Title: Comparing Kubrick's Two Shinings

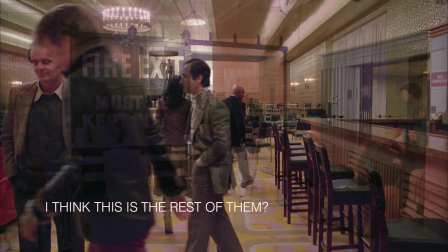Dissolves are heavily targeted for the shorter version, and there are no different music cues, insert shots,
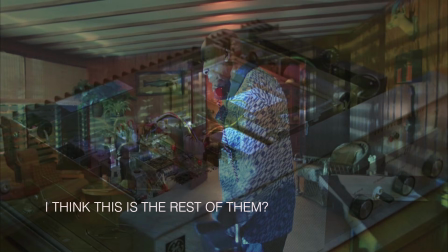or alternate takes between the two cuts, something you don't usually see when a director reworks their film. Kubrick's Clockwork Orange is a good example, the R-rated version using different footage in precisely one shot to satisfy the MPAA. There are no instances of this in the shorter cut, indicating it was merely cut down from the longer one.
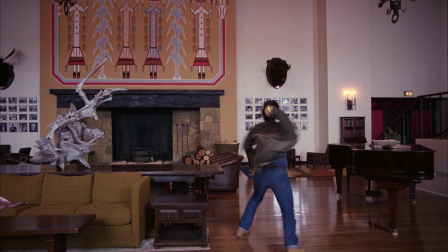Jack throwing a ball at a wall and Wendy and Danny running to play in the maze are cut. Hard to argue against, but it does remove a rather dark joke about the sites being built on an Indian burial ground.
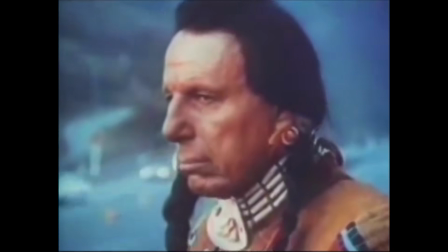Loser has to keep America clean. How's that? People start pollution. People can stop it.
Wendy opening a can of fruit cocktail while watching the TV report is removed.
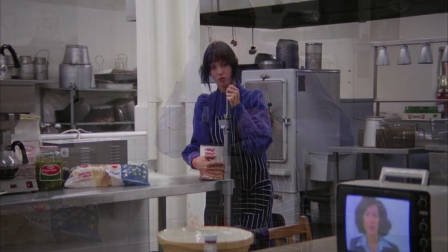The TV is what's important here, foreshadowing their going from being isolated to being trapped. It also gives a semi-callback to the Donner Party reference from earlier in the film,
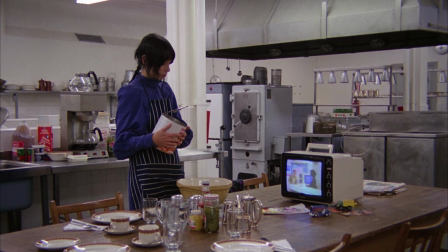reporters discussing a couple lost in the storm as it rages elsewhere.
They got snowbound one winter in the mountains.
Admittedly, no essential information is lost, although it's yet another cut you could argue removes tension. I think this is one of the weirder trims in the film, as it tightens up footage around the title card Thursday while simultaneously removing the title card Thursday.
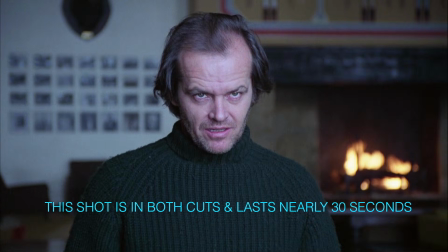Since nothing seems to have happened much on Thursday apart from Wendy and Danny playing in the snow while Jack makes crazy eyes, I'm not sure why Kubrick didn't remove the day's events altogether. A scene of Danny asking Wendy if he can get his fire truck is removed.
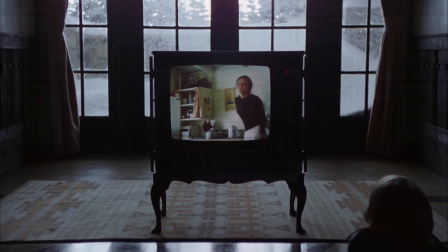The scene begins with a close-up on a television, and it's worth noting several deleted scenes involve watching or having a television on. You could argue this helps keep the film from dating, but the fashions and technology in the film are practically their own character. It's also a little weird because televisions are a link to Nicholson's improvised "Here's Johnny" line later in the film. Although I think Kubrick claimed he didn't know what Nicholson was referring to when he improvised this, Ed McMahon had been saying it to introduce Johnny Carson on The Tonight Show since at least 1964.
Here's Johnny!
Again, no real info is lost, but you could argue it removes tension. In the shorter version, the sequence begins with Danny opening the door to his parents' room. Some of Jack talking to Lloyd the bartender is trimmed. Although I do think Jack Nicholson is great in the film, trimming some of his over-the-topness probably benefits his performance. A line is cut where Jack reminds us of Danny's episode before they're leaving for the hotel. Since this only cuts the film down by a few seconds, I'm not really sure why it was targeted for removal, but since the next shot reminds us of the previous episode anyway, it doesn't really seem important. I think the cuts around Halloran's decision to get to the Overlook are a little weird.
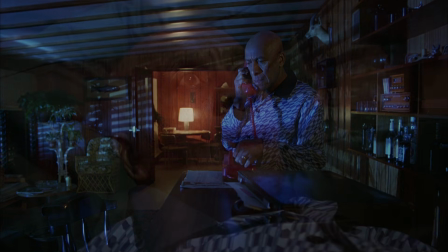Footage of his waiting on the phone to talk to the ranger is trimmed, but it's questionable if you need to see him on the phone at all after having such a strong vision. Why he wouldn't just trust it may be human, but it's not very logical. This is one of two cuts I think genuinely damages the film, and both involve Shelley Duvall. It shows Wendy forming a plan of escape, while also beginning to accept the fact that Jack might be dangerous. And removing the scene robs her character's transformation of battered wife to protective mother. Equally bad as it removes Danny's reveal that he has now been entirely taken over by Tony.
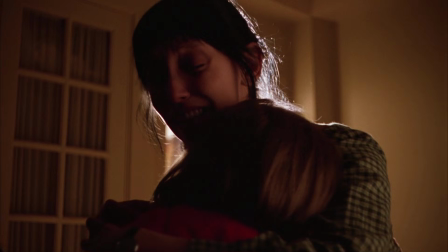It's unclear whether Danny has retreated into his unconscious, is being protected supernaturally, or both.
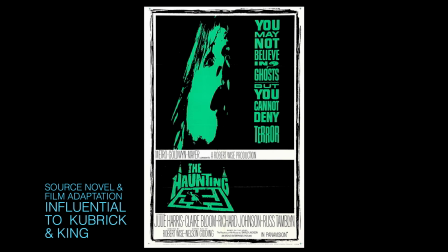As with the influential The Haunting, we know something supernatural is going on, but the possibility of interpreting it as a character's mental breakdown allows the supernatural elements to be seen as more of a reflection of reality.
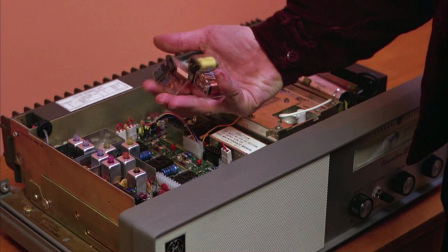Jack removing additional radio components and Halloran's follow-up phone conversation with the Park Service is cut. None of it is essential, but it does call attention to the, in my opinion, strange way Kubrick cuts down the sequence of Halloran getting to the Overlook. Both cuts use an establishing shot of the plane Halloran's on and a cut to zooming out from his face,
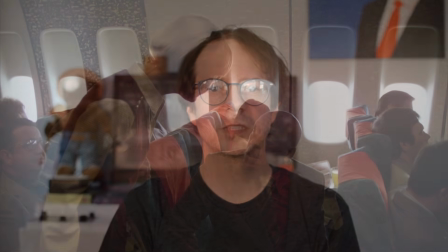but the abridged version removes his asking a stewardess when they'll get to Denver, footage of Jack's typing,
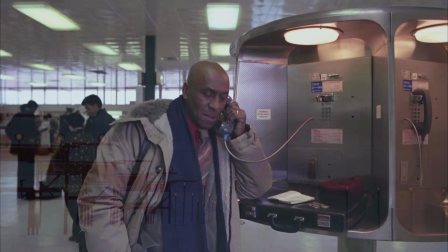the plane landing, and Halloran calling his friend Larry about renting a snowcat.